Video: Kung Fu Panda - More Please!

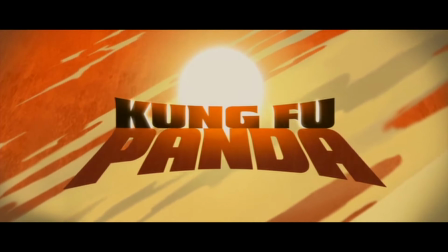[0:29]
Let's begin. I love the Kung Fu Panda franchise. Like, unironically.
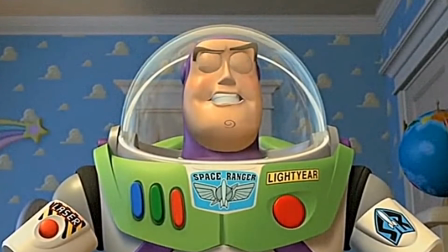[0:35]
Sure, the films as a whole aren't in the same weight class as something like Toy Story, but I really think it's an interesting series with a lot of heart.
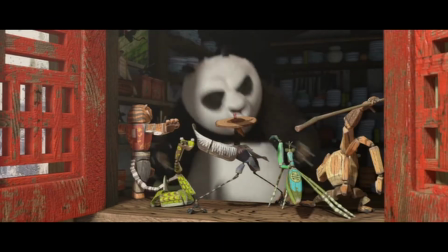[0:41]
The first movie is probably my favorite, so I'm going to talk about it the most. It's funny, has amazing characters, but still manages to be serious at times.
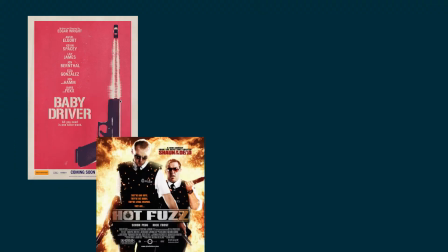[0:50]
In a lot of ways, it's stylized like an Edgar Wright film, and I know that might sound like a kooky comparison at first, but stay with me here.
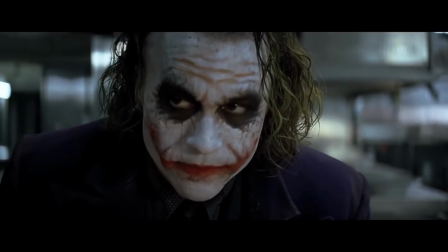[0:57] You're crazy. I'm not. No, I'm not.
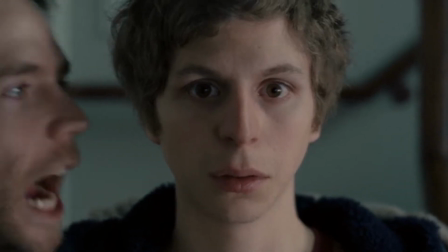[1:01]
It's no secret Edgar Wright has some of the most creative transitions in modern filmmaking.
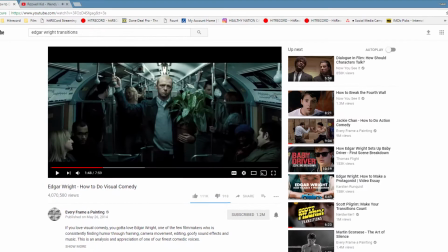[1:06]
Basically, every YouTube film essayist, reviewer, or whatever talks about them, and rightfully so.
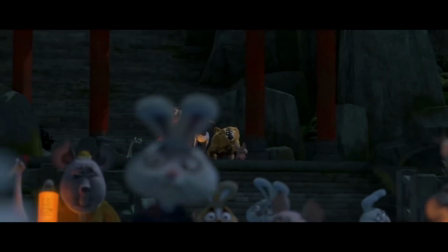[1:12]
This Shaz deserves all the praise. But I'll tell you what, Kung Fu Panda's got them same kind of transitions.
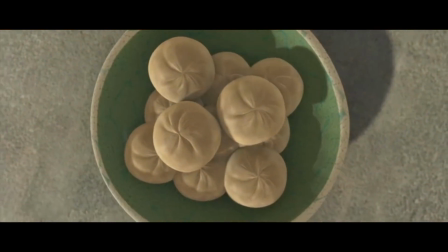[1:18]
It ain't no Scott Pilgrim, but every now and again we get something super creative that serves the story well.
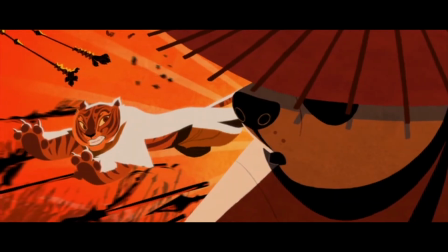[1:24]
For example, here's this really cool shot of Po waking up from a dream sequence that not only is a fun switch between animation styles,
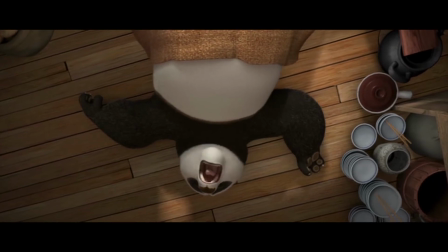[1:31]
but a vivid introduction to the main character's bumbling personality.
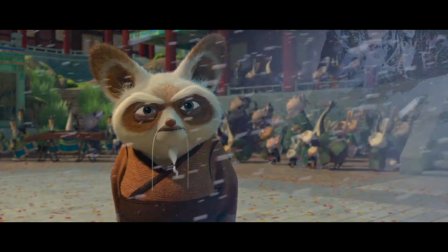[1:34]
I also really like this moment where we watch the snow from Tai Lung's prison slowly change the tone from light celebration to ominous threat.
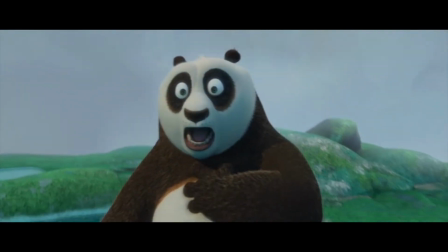[1:42]
My favorite use of transitions in this film comes from the Pool of Sacred Tears sequence.
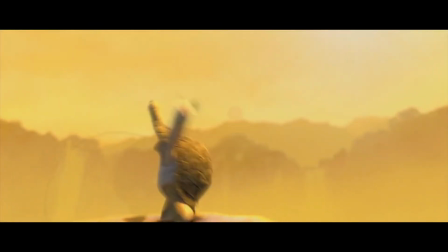[1:47]
It's like 7 seconds, but we get a complete visual history of every character's emotion,
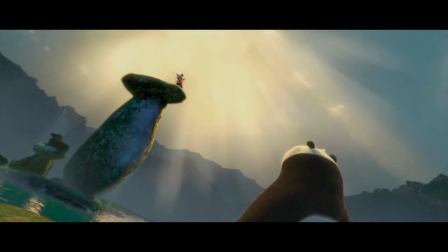[1:52]
how they relate to each other as master and student, and how they contribute to the world at large.
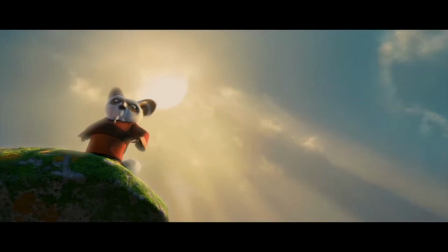[1:57]
DreamWorks takes full advantage of the technology in this scene and straight refuses to treat the camera like a real camera.
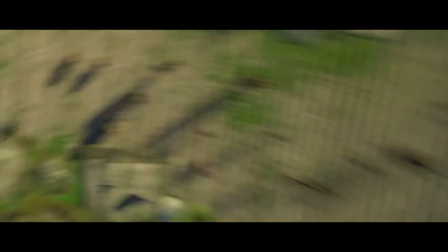[2:02]
There's just no way you can get that kind of pull with a lens, but that's part of the beauty of animation as a medium.
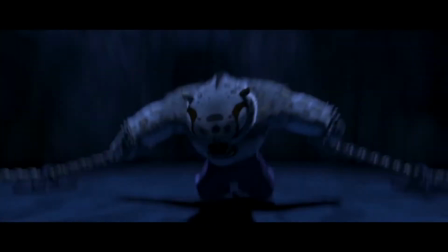[2:08]
You don't have to stick to real-world conventions when the moment is right in animation.
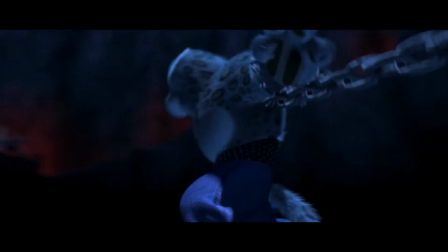[2:13]
And breaking the rules of reality helps you stick the landing during important story beats.
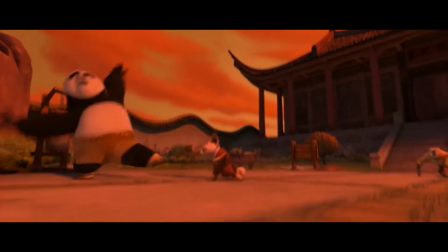[2:18]
Kung Fu Panda proves this again and again and again, and I love this movie for it.
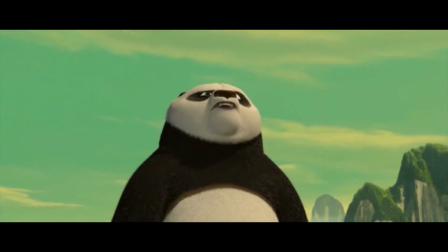[2:24] I love Kung Fu!
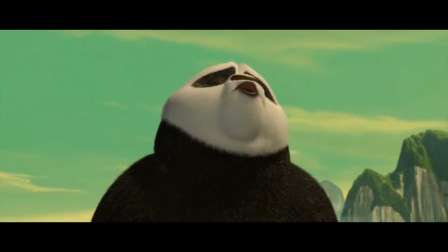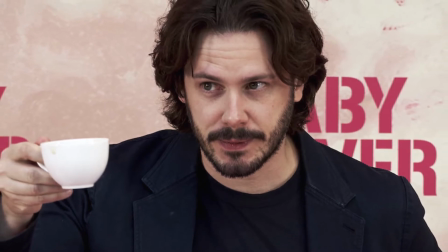[2:39]
I've heard it said that none of Edgar Wright's movies are parodies as much as they are send-ups, and I think that's pretty apropos.
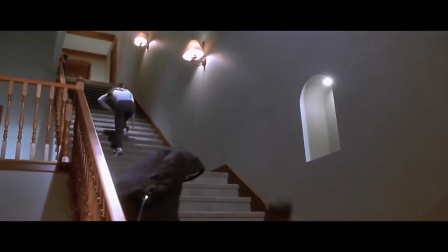[2:45]
A parody sort of implies that the source material is unlikable, or dumb, or something, but in an Edgar Wright movie, you're typically encouraged to love the genre he's playing with.
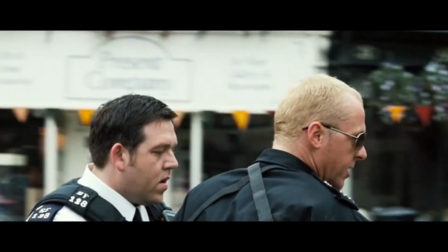[2:54]
Hot Fuzz, for example, uses the by-the-books cop-turn-rogue trope to point out how absurdly wonderful that trope is.
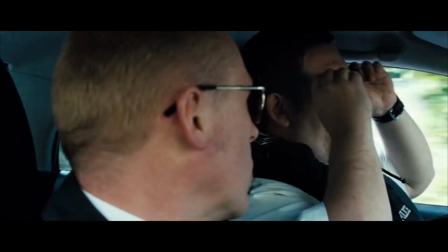[3:01] Little Hand says it's time to rock and roll. Bring the noise.
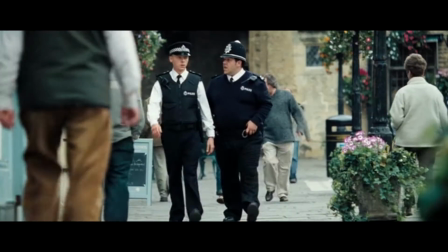[3:08]
He gives the characters a bit more depth and places them in an unusual setting for a buddy cop film,
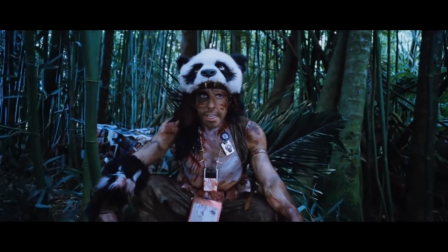[3:14]
but you never feel like you're laughing at the idea of a happy, fun action movie as much as you are laughing with it.
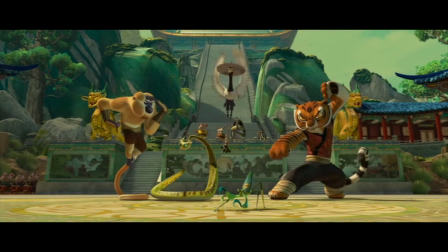[3:20]
Kung Fu Panda has the same kind of shtick. The animal fighting styles, the melodramatic adoption story, even the fights themselves.
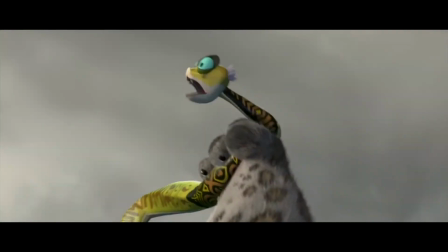[3:28]
They're all lampooning old school flicks, but doing it in a way that lifts up those films as great rather than straight up mocking them.
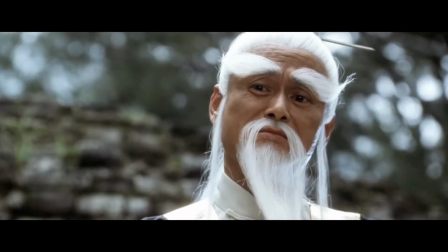[3:34]
For something specific, look at the character of Oogway. So many martial arts films have a great aging master who teaches a restless young pupil,
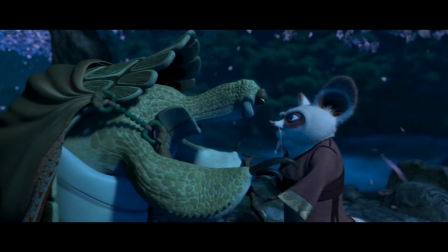[3:42]
but this movie manages to play him very straight and allow for some fun commentary on the trope.
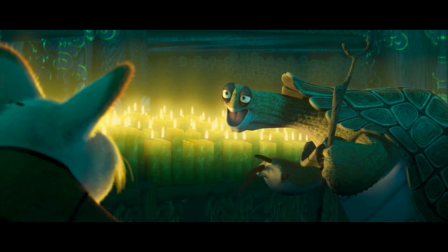[3:47]
It's just such a wholesome way to do comedy, and it really tugs at my heartstrings.
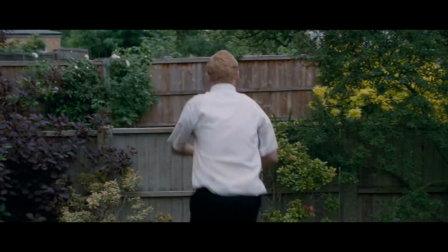[3:54]
Another thing Edgar Wright does incredibly well in his films is physical humor. A look, a hit, a dance.
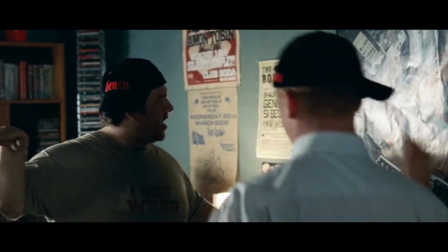[4:01]
It can be hilarious if done right, but it's really hard to do right.
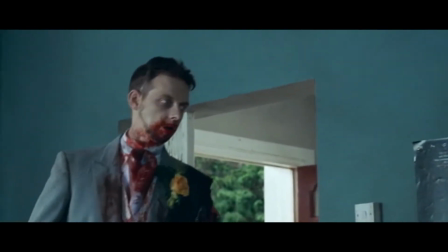[4:05]
You have to be nuanced, you have to be set up well, and most of all, you have to nail the action.
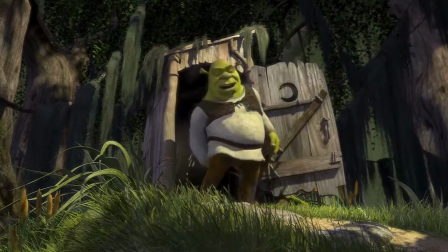[4:10]
All these things get more difficult when you gotta turn down the crassness for a PG rating and don't have the intuition of a live-action actor.
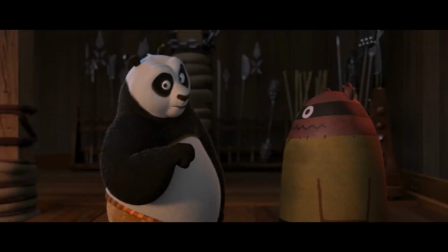[4:17]
Kung Fu Panda handles physical humor really well, though, and has some jokes that are way more complex than, haha, funny fat man fall downstairs.
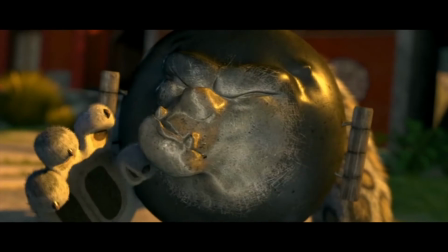[4:24]
Like this Looney Tunes-esque part with Po and Tai Lung. Or basically any of the training scenes.
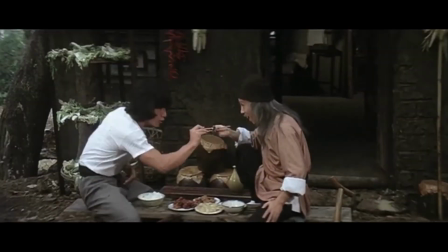[4:30]
Funny moments are littered throughout this movie, and it reminds me a lot of Jackie Chan's style, who incidentally voices Monkey in this film.
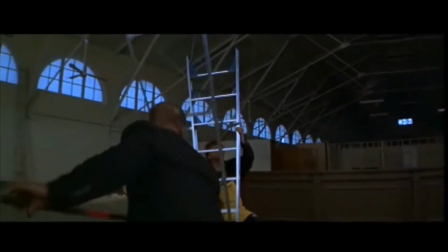[4:37]
He too created a sort of goofy, improvised feel with his physical comedy, despite being highly choreographed.
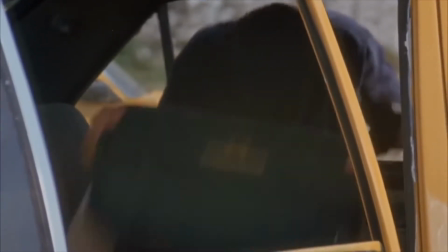[4:43]
The environment is super important to Jackie Chan's fights, and you laugh as he impressively MacGyvers his way to victory.
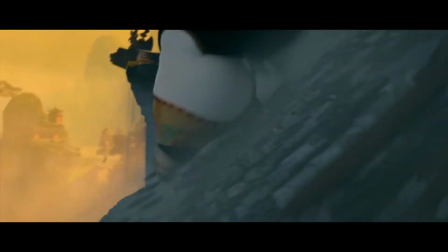[4:50]
I can't help but see his influence on this film, and it's just so silly and smart and good that,
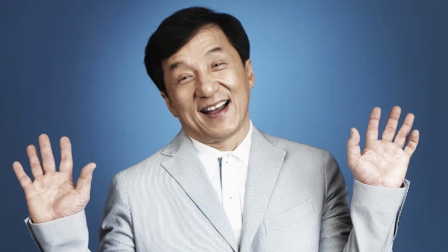[4:58]
I don't know, it's very Jackie Chan, I guess, as much as it is Edgar Wright.
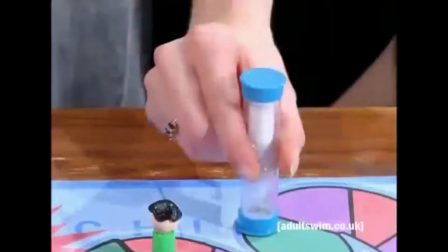[5:04] Speed round. Name 10 things that aren't Jackie Chan. Toothpaste, pizza, lamps, Jackie Chan.
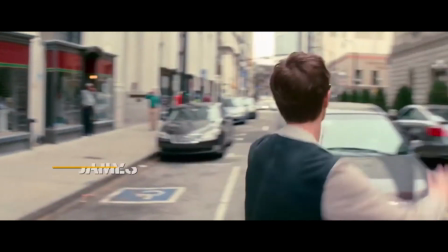[5:12]
When I say Edgar Wright understands the importance of setting, I'm not saying he picks interesting places to set his movies.
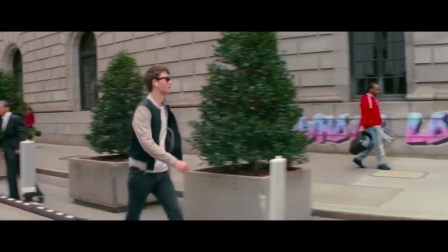[5:18]
What I am saying is that Edgar Wright understands the importance of making a place feel familiar.
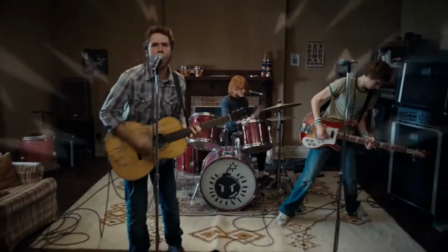[5:23]
Where your characters go can be just as vital to a film as the characters themselves. It's a tonal thing,
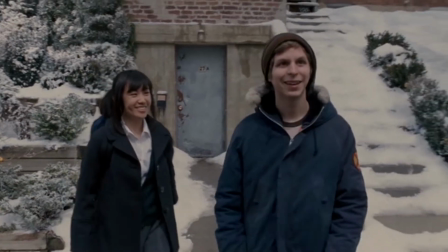[5:29]
it gives clarity to the plot, and honestly it makes the world a sort of character itself.
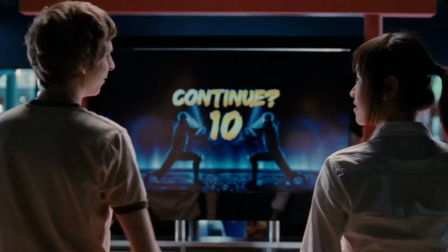[5:34]
A zombie-ridden pub in London, Toronto's snow-covered arcades, Stanford's local supermarket.
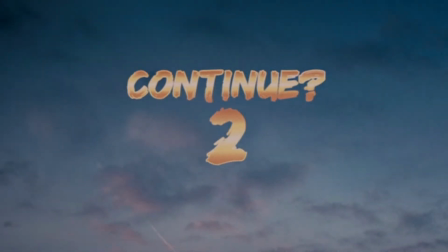[5:40]
These places give everything else context, and without them their movies wouldn't be as good. The Jade Palace in Kung Fu Panda is the same.
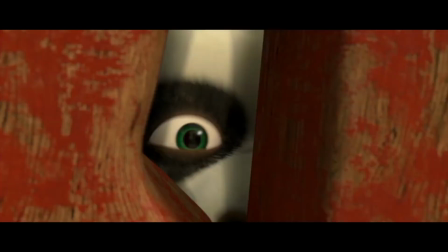[5:47]
This training facility is built up to be almost mythic, as our protagonist scrambles to get small glimpses before being thrust into the Kung Fu world.
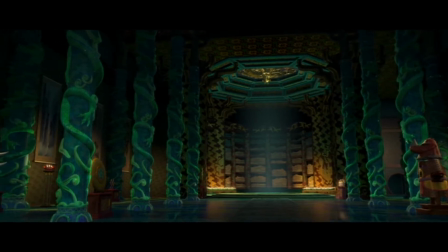[5:55]
As Poe gets a closer look, there's an even larger aspect of mythos put in place, as everything has a little detail or embellishment.
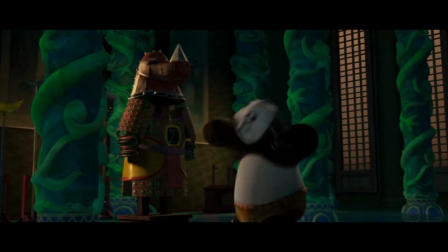[6:04] Master Flying Rhino's armor with authentic battle damage! Whoa!
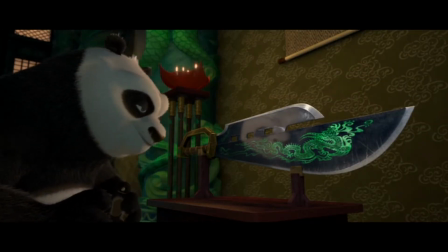[6:10] The Sword of Heroes! Said to be so sharp you can cut yourself just by looking.
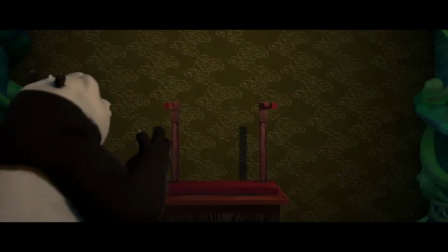[6:15] Ow! The invisible trident of destiny!
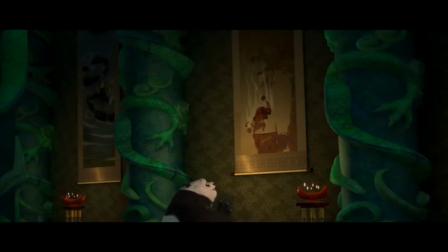[6:22] I've only seen paintings of that painting.
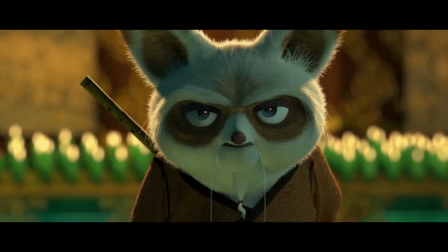[6:25]
This gives the audience a better sense of Poe's relationship to the world, and it sets up tension for the conclusion.
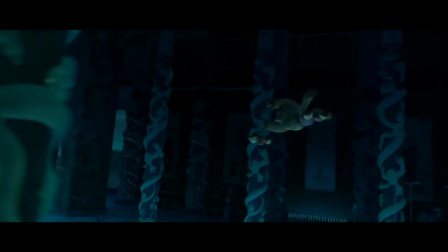[6:31]
Tai Lung trashing random posts doesn't feel as important as him trashing the reverend home of great kung fu masters.
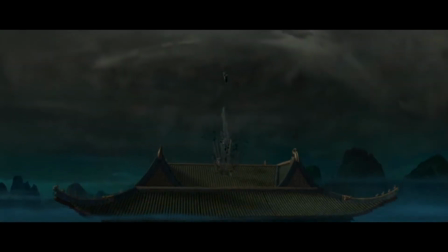[6:39]
It's thoughtful filmmaking, and it sets up a lot of tonality for the second and third films as well.
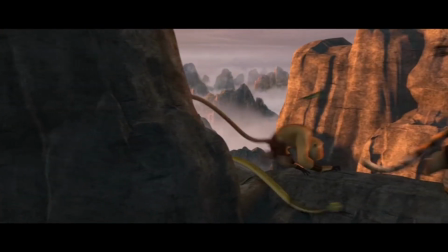[6:44]
Would it feel like a journey to a new realm if Poe and company kept coming back to the Jade Palace in Kung Fu Panda 2?
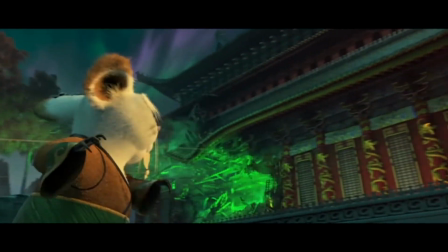[6:50]
Would Kai feel like as much of a threat if he didn't straight up crush the Jade Palace in his first moments during Kung Fu Panda 3?
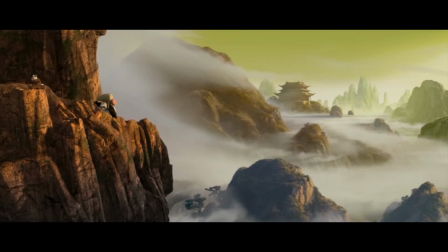[6:56]
I don't think so. And all that goodness is set up with the Jade Palace in the first installment.
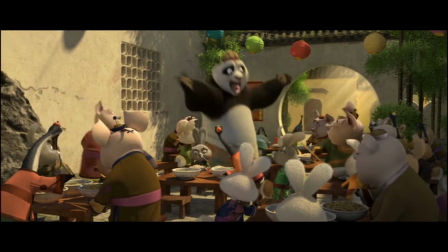[7:02] Everyone, go! Get to the Jade Palace! One of the 5 is gonna get the Dragon Scroll!
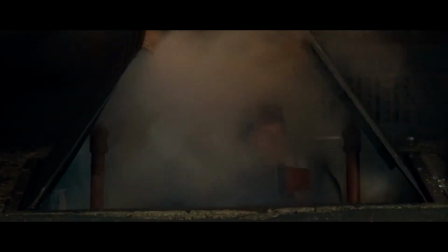[7:07] We've been waiting 1,000 years for this! Just take the bowl!
Relational conflict can so easily take the movie train into Garbageville,
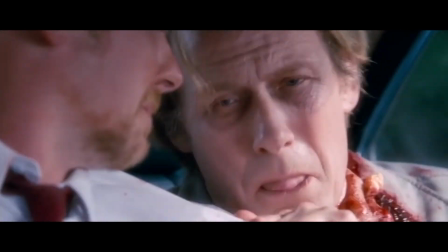[7:15]
but Wright always manages to pick scripts with some complex characters who in turn create something you can invest in.
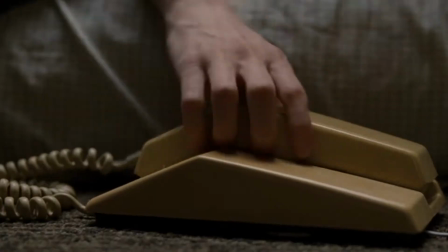[7:21]
Scott Pilgrim, for example.
You're thinking of juggling 2 chicks.
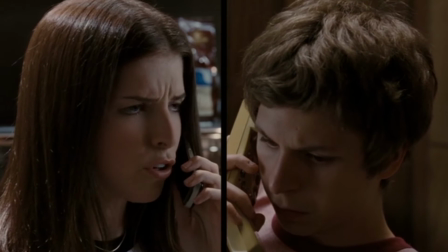[7:25] Not even. Well, you should break up with your fake high school girlfriend. Wait, who told you? Wallace, duh.
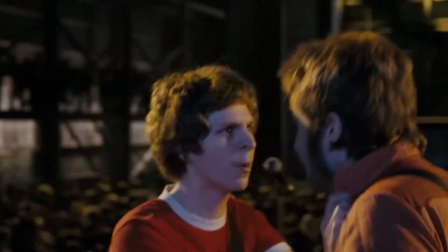[7:31] He's not even conscious.
Scott has baggage, Ramona has baggage, the band has baggage, Knives, the only character who doesn't come in with some emotional weight,
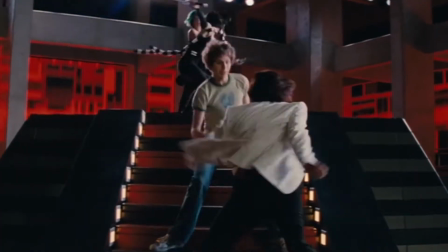[7:39]
develops baggage throughout the story, and the end result is a major conflict that feels more significant.
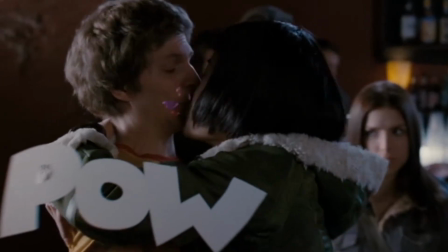[7:47]
Scott dating 2 girls isn't cheesy, it's legitimately something to care about.
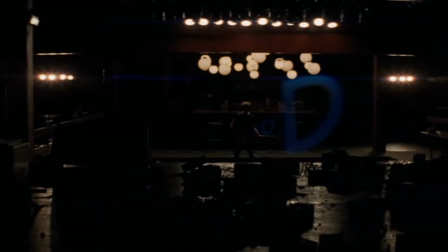[7:52]
If everyone was just one note in that movie, if Scott didn't have a past of being a horrible boyfriend, for example, it wouldn't carry the same tension.
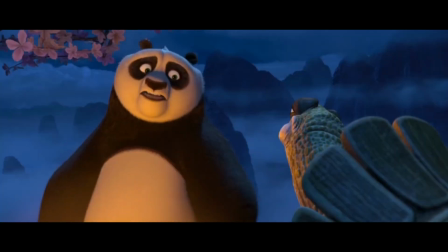[8:00]
Kung Fu Panda's got the same thing going on. Poe's incredibly self-deprecating, but wants to be great.
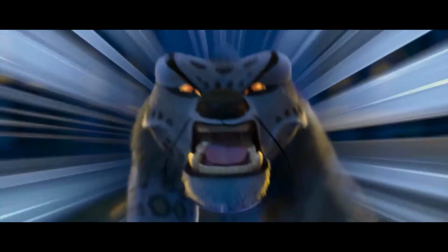[8:06]
Tigress is great, but was never enough. Shifu has to face the fact that he ruined his surrogate son by constantly calling him great.
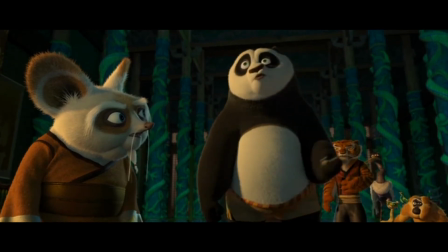[8:13]
It's a minefield of motivations that manages to make the real conflict of the story, Poe's integration to Kung Fu, so much meatier.
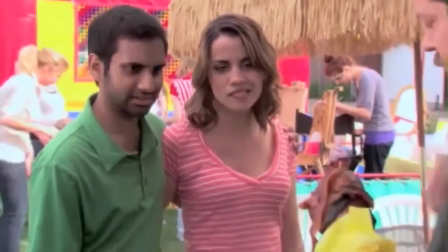[8:21] Is that bacon on your turkey leg? They call it a Swanson.
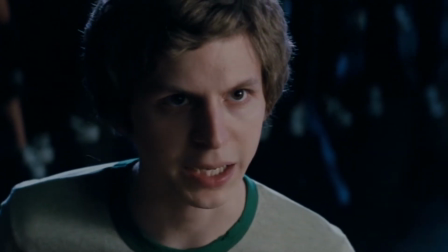[8:27]
Perhaps the one thing that ties together all of Edgar Wright's feature filmography is the theme of respect.